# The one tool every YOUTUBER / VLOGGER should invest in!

Today is a very exciting day in the Hapoya household because yesterday not one But two packages in the mail and it's time to open up these guys
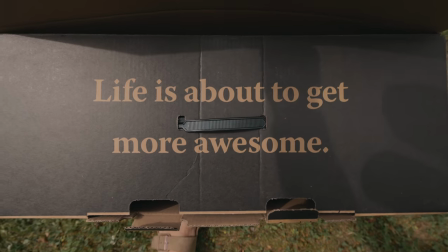12s
Are you guys ready for the grand reveal? Life is about to get more awesome. That is correct. We got ourselves our own one wheels Not one, but two. Up until this point. I've been just using my brother Matty's one wheels in Canada but we don't have any one wheels here in Finland so the people at one wheel were kind enough to send us two one wheel pints here to Finland so that, you know, me and Maddie, we always have one wheels to use but also for me and Vera because she's a huge fan of one wheels now, too.
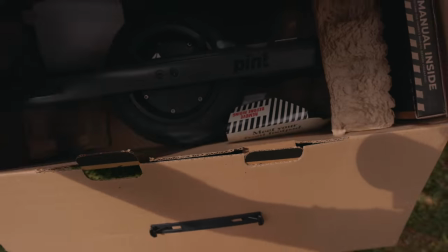42s
Yeah. Get these packaging out of here.
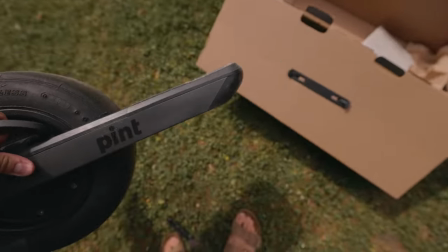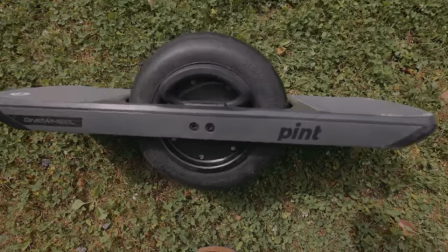53s
Oh, it's rolling down the hill. Look at that, fresh out of the box, crisp looking one wheel pint. All right, we're gonna have to put these OneWheels to charge but while we're waiting, I want to give you three reasons why every YouTuber slash vlogger should invest in a OneWheel and I wasn't even sponsored to make this video or to say these things. They did send me these OneWheels but in no way have they paid me any money to say this but I want to say it because I truly believe in OneWheel and the products they're creating and also for the benefit and value they give to us YouTubers and content creators. vloggers in this whole YouTube world so let's put these to charge and then let me spill my guts out to you guys is that okay hopefully that's okay I'm also very sweaty and there's swarming mosquitoes around look look
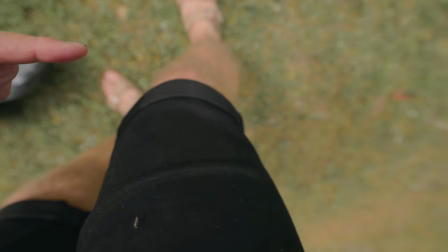105s
at this this is Finland for you mosquito mosquito mosquito
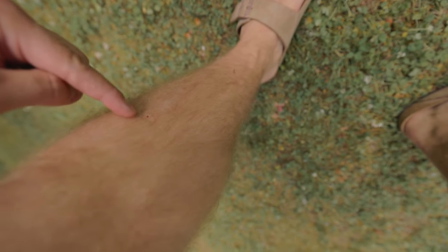112s
remnants of a mosquito right there bleeding and they're flying everywhere so let's get inside let's get these one wheels charging and then let's do this all right reason number one why every youtuber slash vlogger should invest in a one wheel is is that having a one wheel creates this really nice movement when you're doing talking headshots even right now for me to talk to you from the camera it's a static shot it can get boring but if we were on a one wheel right now and moving and talking everything's kind of flying by and it just creates a lot of interest in the moment and i find that for myself when i'm filming and talking it's just a lot more enjoyable and as well it's a lot smoother because if i was walking and talking it's just shaking and dangling whereas with the one wheel the footage is just really smooth you know i'll give you an example of it right now Now,
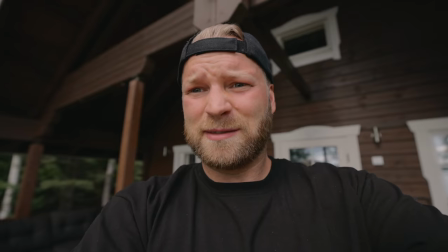170s
if I take the camera and adjust the exposure because it's way overexposed, but I take the camera and I'm walking,
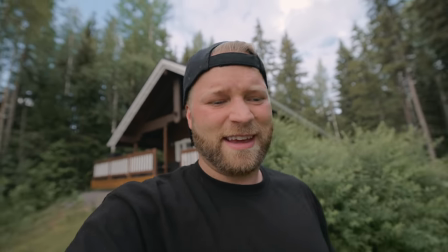178s
the whole time it's shaking and moving and everything, but then if I get on the one wheel and start talking,
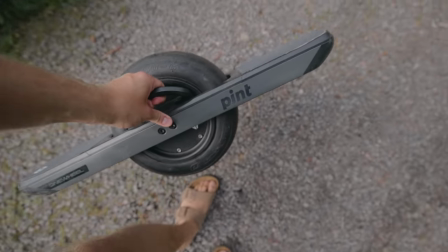185s
it's way smoother, let me show you. First time using this one wheel.
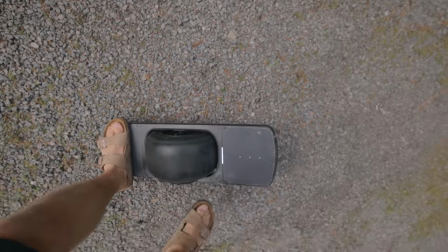191s
Always a bit nerve wracking, and with sandals too. Now, instead of just being stagnant on the spot
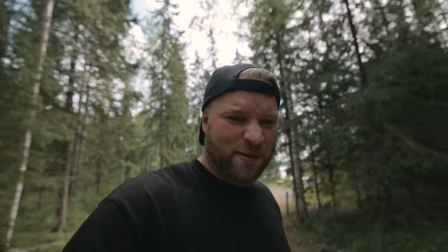198s
or walking with the camera and it's just shaking everywhere I can just ride the Onewheel and
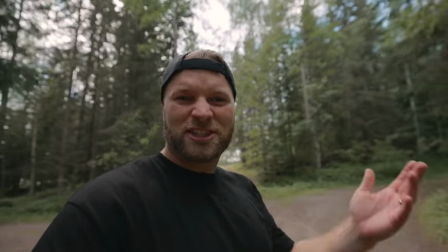205s
the background is constantly moving and changing and it makes a lot more interesting for you
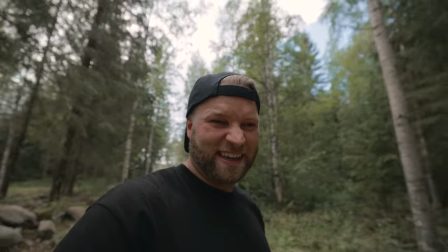209s
guys as the viewers to watch me talking so Onewheel makes everything a
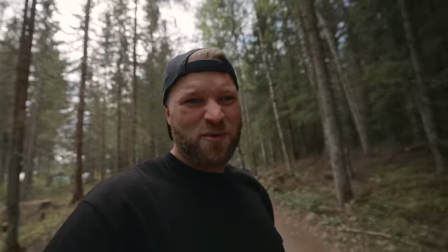214s
lot more interesting to watch while you're talking and moving forwards. I was wondering what that dirt is flying at me.
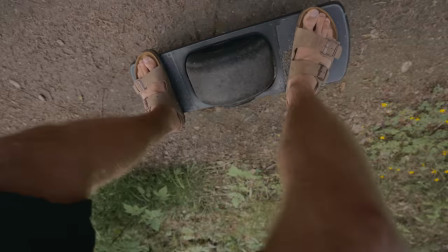220s
I forgot this doesn't have a cover so you know it's all dirt. My feet and my sandals.